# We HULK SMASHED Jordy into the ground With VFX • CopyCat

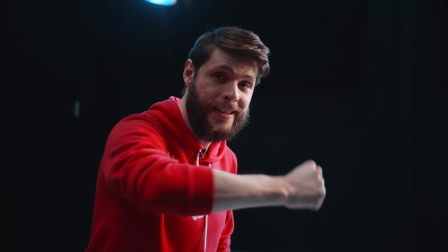So here's a great tip guys, if you want to hit someone but fake it obviously,
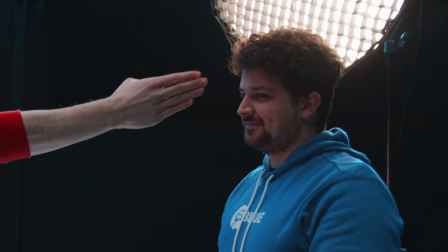what you want to do first is take some distance so that you don't touch your subject and make sure that the camera is actually shooting from over the shoulder.
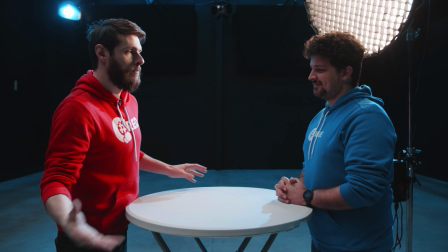And that way Janik is actually blocking it when I'm supposed to hit him. So that way you can actually see it, but it seems like I'm actually hitting him.
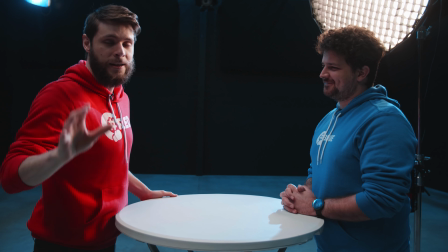You see? It was real. Add some sound effects and it's cool. Lorenzo is going to need a reference point for the ragdoll when he's going to animate it, so I'm gonna hold this stick with some tracking points on it. We're not gonna track it, but this will serve as a reference point so Lorenzo knows which side the body is laying on in the animation.
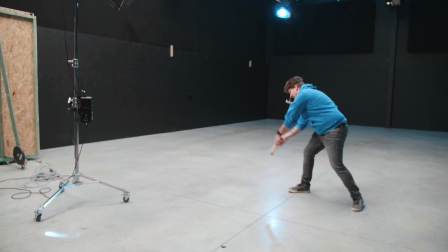Slap! Slap! Slap!
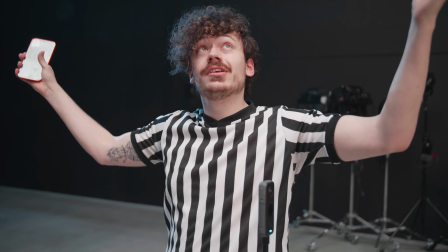And of course I'm taking a 360 image to capture all the light right here in the studio so I can bring this over to the 3D environment.
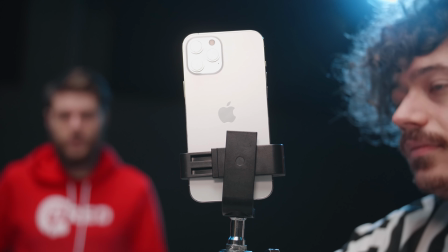Next up I'm making a 3D model of Jordy so we can slap him around, And this I'll be doing with an app that we have on the iPhone.
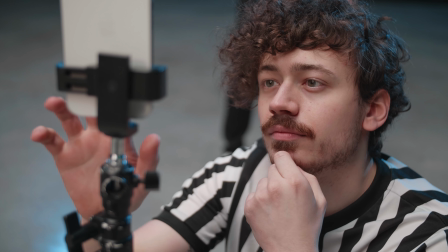I am using In3D for this, but of course you have a million different apps to do this with. These are perfect if you need a quick 3D model that doesn't need a lot of detail. These apps work with the iPhone True Depth camera.
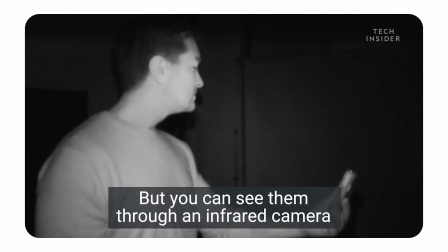This camera throws around thousands of dots, and with this it's able to create a depth map.
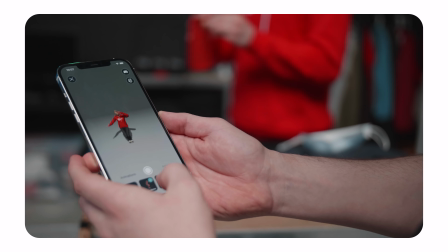This map, together with the pictures the app takes, it's able to create a pretty decent looking model.
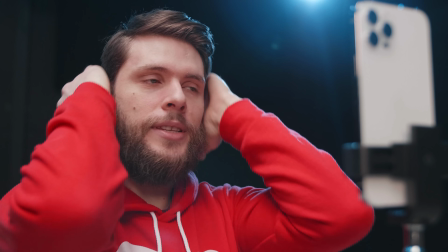Have to make sure the hair is good. Is the hair good? Please look into the camera.
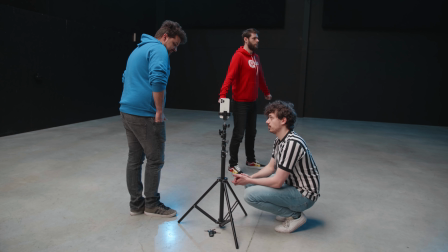Please look into the camera. Where's the camera? 8, 7. It's really hard.
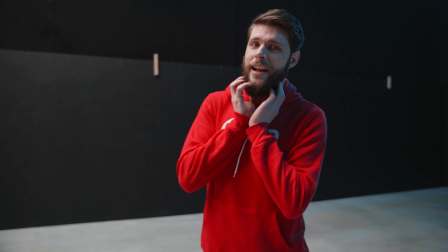You have to do like, you have to turn your head, but at the exact same timing that the app tells you,
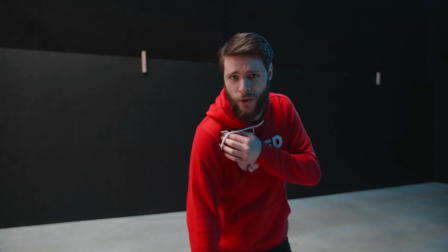you have to turn around, but you know, keep the same distance with your shoulder and your feet, and this, an angle here, an angle there.
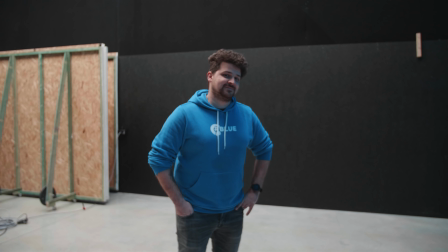This is hard. No, it isn't.
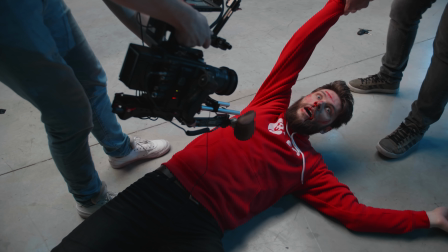For the last big special effect shot where I slap Jordy around in a scene, we're gonna shoot from a tripod. And why are we doing this? So that we can easily composite extra elements, assets into our shot without tracking the movement of our camera. And we know we need some smoke and debris in our shot, so I'm going to make it ourselves even easier and save a lot of time and go on Storyblocks. They have a wide variety of VFX assets you can use for every project that you want. And the best thing about Storyblocks is that you can download as much as you want, so you can really test out which asset is best for your project.
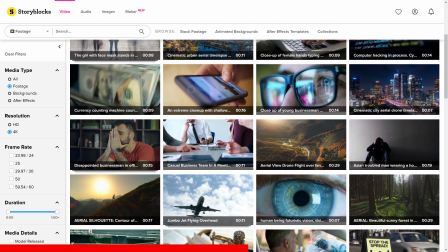Now, besides great VFX assets, they also have 4K stock clips,
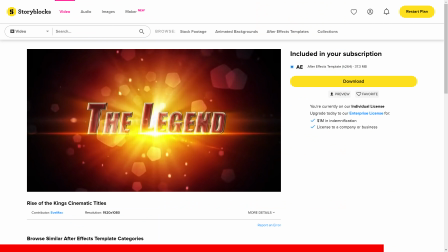they have After Effects and Premiere Pro templates, which makes your life so much easier and your editing so much faster. Now, if you want to know more and start your unlimited downloads right away, go to the first link in the description below.
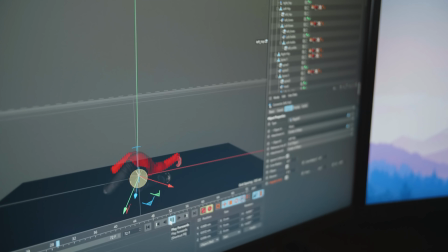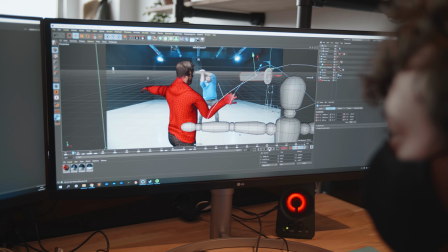Now this week I'm not really helping that much with CopyCat because I'm working on a brand new class about After Effects. It's an advanced class which has been highly requested, so that's why I'm working on it. Now every time I'm actually making more of an entertainment class, so that is why I'm building this set right here. And I've got this very cozy sunlight there in the back, which has been created with the brand new F10 Fresnel mount, which we got from Aputure.
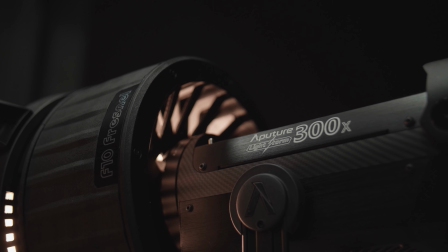They have a bunch of new accessories, which I'm going to leave a link to in the description down below.
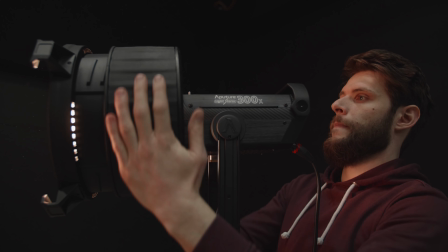But with that light, we're able to focus through a cucullurus, which is basically just a cardboard with a shape of a window.
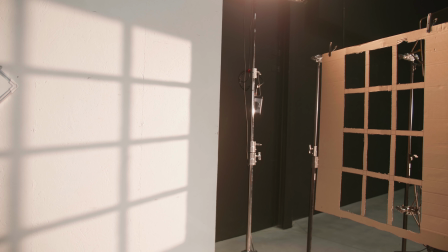And that way it feels like we've got a window in the back where we have sunlight coming through. You know, cheap tricks. That's what filmmaking is all about. Now let's go back to the Ragdoll subject. As you know, we are pretty new to the 3D world, so this means we are also learning a lot with each video. And this was definitely the case with this Ragdoll. There isn't a simple button to create Ragdoll physics, so we had to do some figuring out,
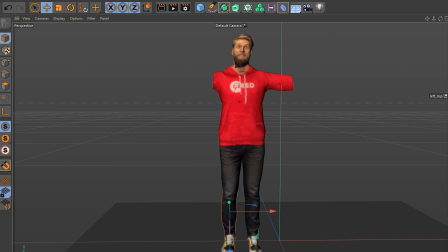and it basically comes to chopping up your model on the spots that you need to bend, like the knee or the elbow or so on.